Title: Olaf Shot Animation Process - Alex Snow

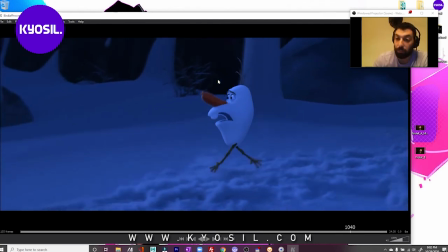503s
And I'm not doing a crazy amount of up and down, but it's enough. This is where, like a cube, I'm really just supporting the motion of the body, right?
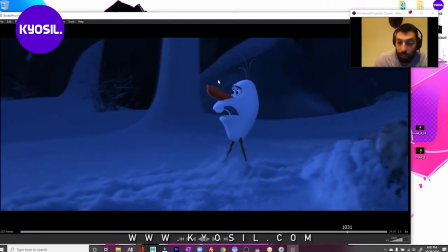512s
It's not necessarily accurate.
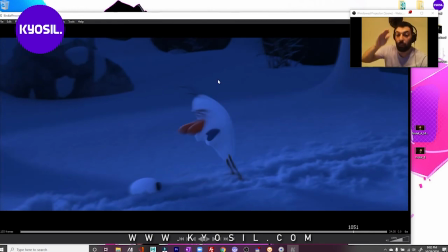516s
And then I'm adding, I'm kind of getting the body like this, then adding a little overlap on the face and the head, so it feels like it's reacting and connected. And then the legs are just kind of doing their thing. That's the other nice part about them not bending is
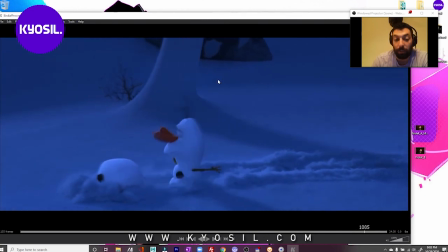535s
it's just about the motion.
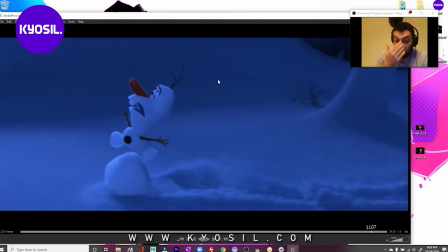540s
And with this, it was important that you registered this pose of it feeling, the legs feeling separate. So I really tried to kind of smear the in-betweens. It also gave it like a little more power.
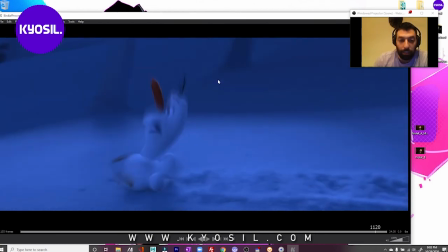554s
But yeah, you don't like see all this junk.
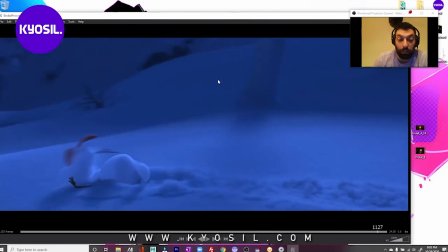559s
Again, there's a multiple, but it just feels like a motion blur. There's no multiple here, and it feels like motion blur.
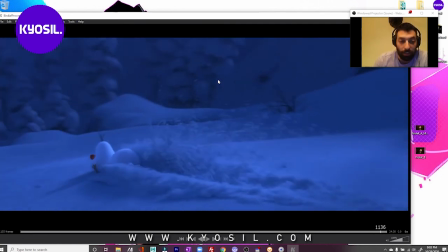566s
I don't think there is, at least. I don't even know. But yeah,